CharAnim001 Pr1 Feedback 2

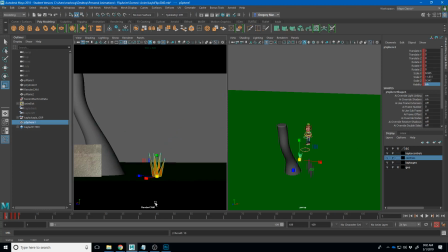we get that to that and it's probably a little too much there maybe I'll shift that one over and then on this one I make it invisible again all right
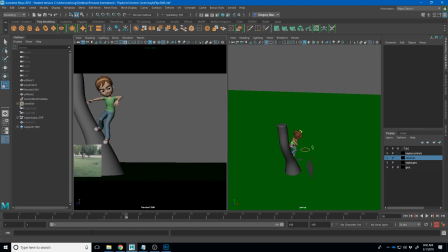if you watch that I get like a little bit like that like this little like sit
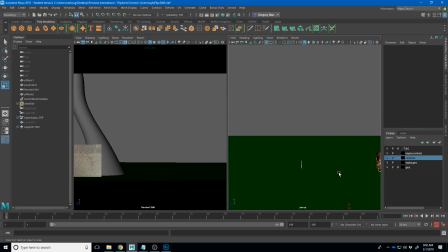over here very well I'm gonna get back to zero kind of show you what I'm talking about go
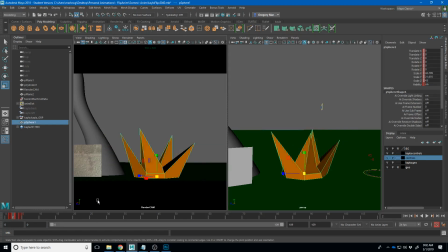ahead and key that but then this one I want it be on and
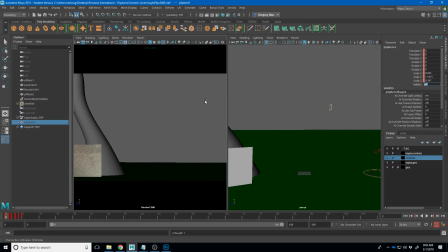so now we get like just this really quick like a little flash right and then you add a couple more little like pieces to it like turn some stuff on and off and we're faking effects is what we're doing
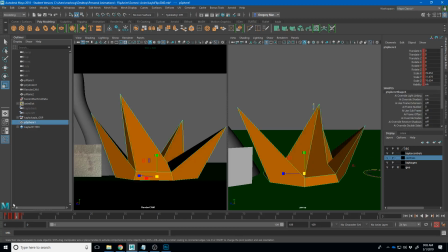at this point right to get this like you know sort of fake
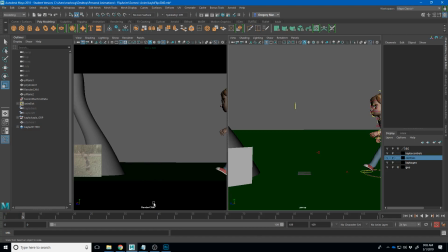explosion that would happen to those frames and so I think that that's something that you can consider is doing that close this this is acting weird
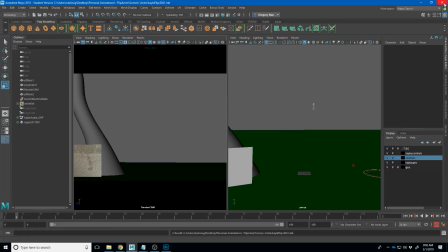doing something like that to get you some some effects in there that take you
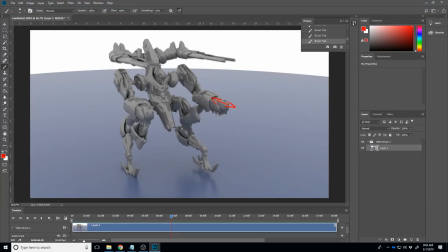like less than a minute and just these little flash bangs that just turn the visibility on and off to make it clear that that's what's happening there right
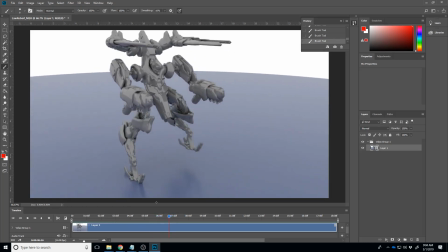um and then like some recoil in the body i think would help too
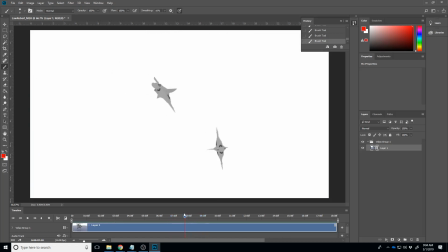um the jets and stuff they're they're cool but like and they're part of the storytelling but i don't really like i don't know that they're again like it's kind of hard to tell what they're
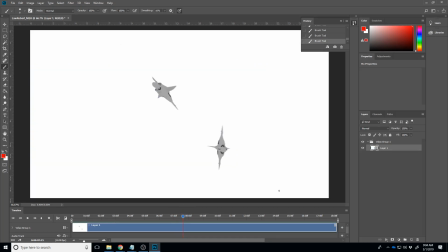doing because when i first saw them i thought that they were what he was shooting out of his gun and so like there needs to be some some storytelling elements
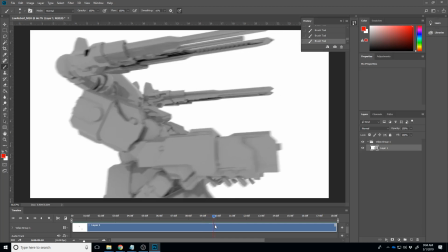in there but that's not really the the scope of this class I like this camera shake but I
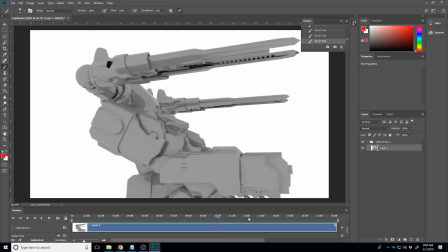don't necessarily know why it's shaking because this little bit of gun movement here
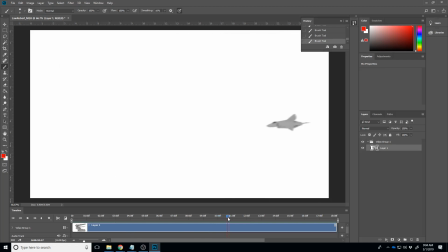is getting lost in that and
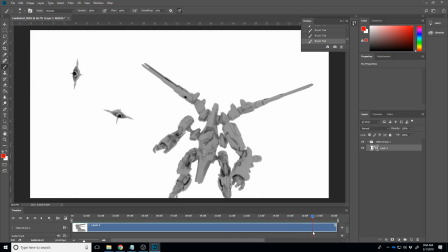then this last little piece I really like this jump back
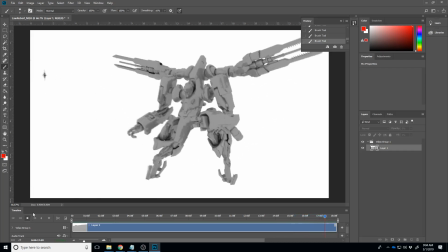but again we kind of lose it in the camera motion and like the
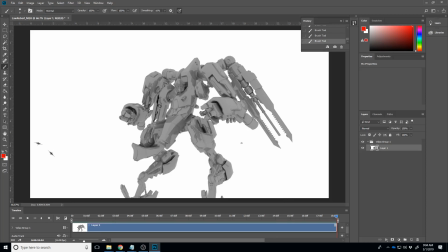camera is moving but there's no ground and no texture so like I can't tell
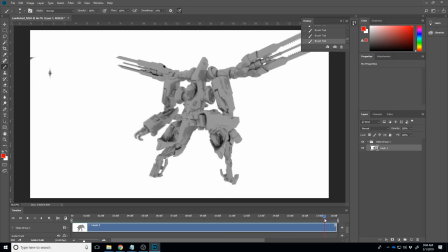if the camera's moving or the character is just sort of wobbling around flying in
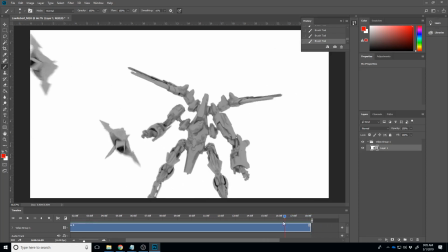space and so a lot of it's context um I
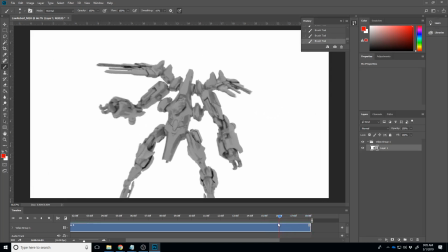I think that you're going for um another storytelling piece and I think that that's
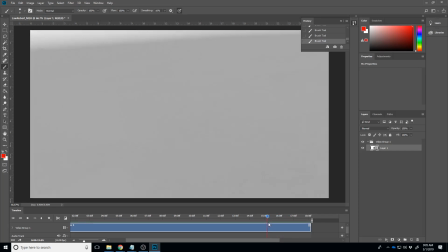cool but I think you're you're focusing on the story and
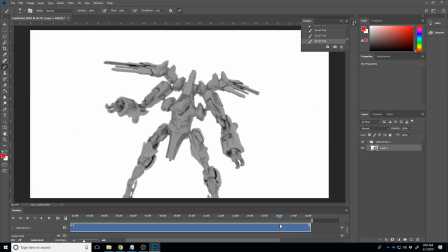getting all these shots where now we have an 18 second piece
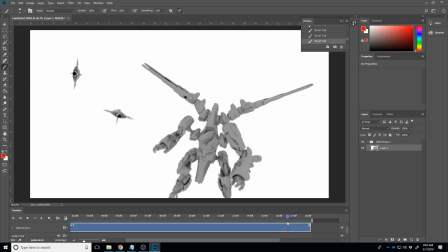and at the expense of getting 18 seconds of animation you didn't really get to polish any of it
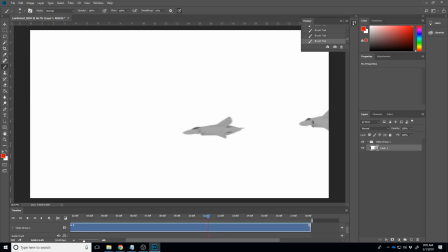and so my two cents is focusing a little bit more on just getting the polished version of this done the
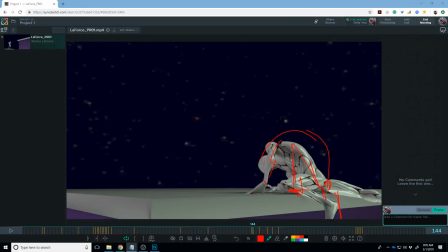next one Eli Lewis that's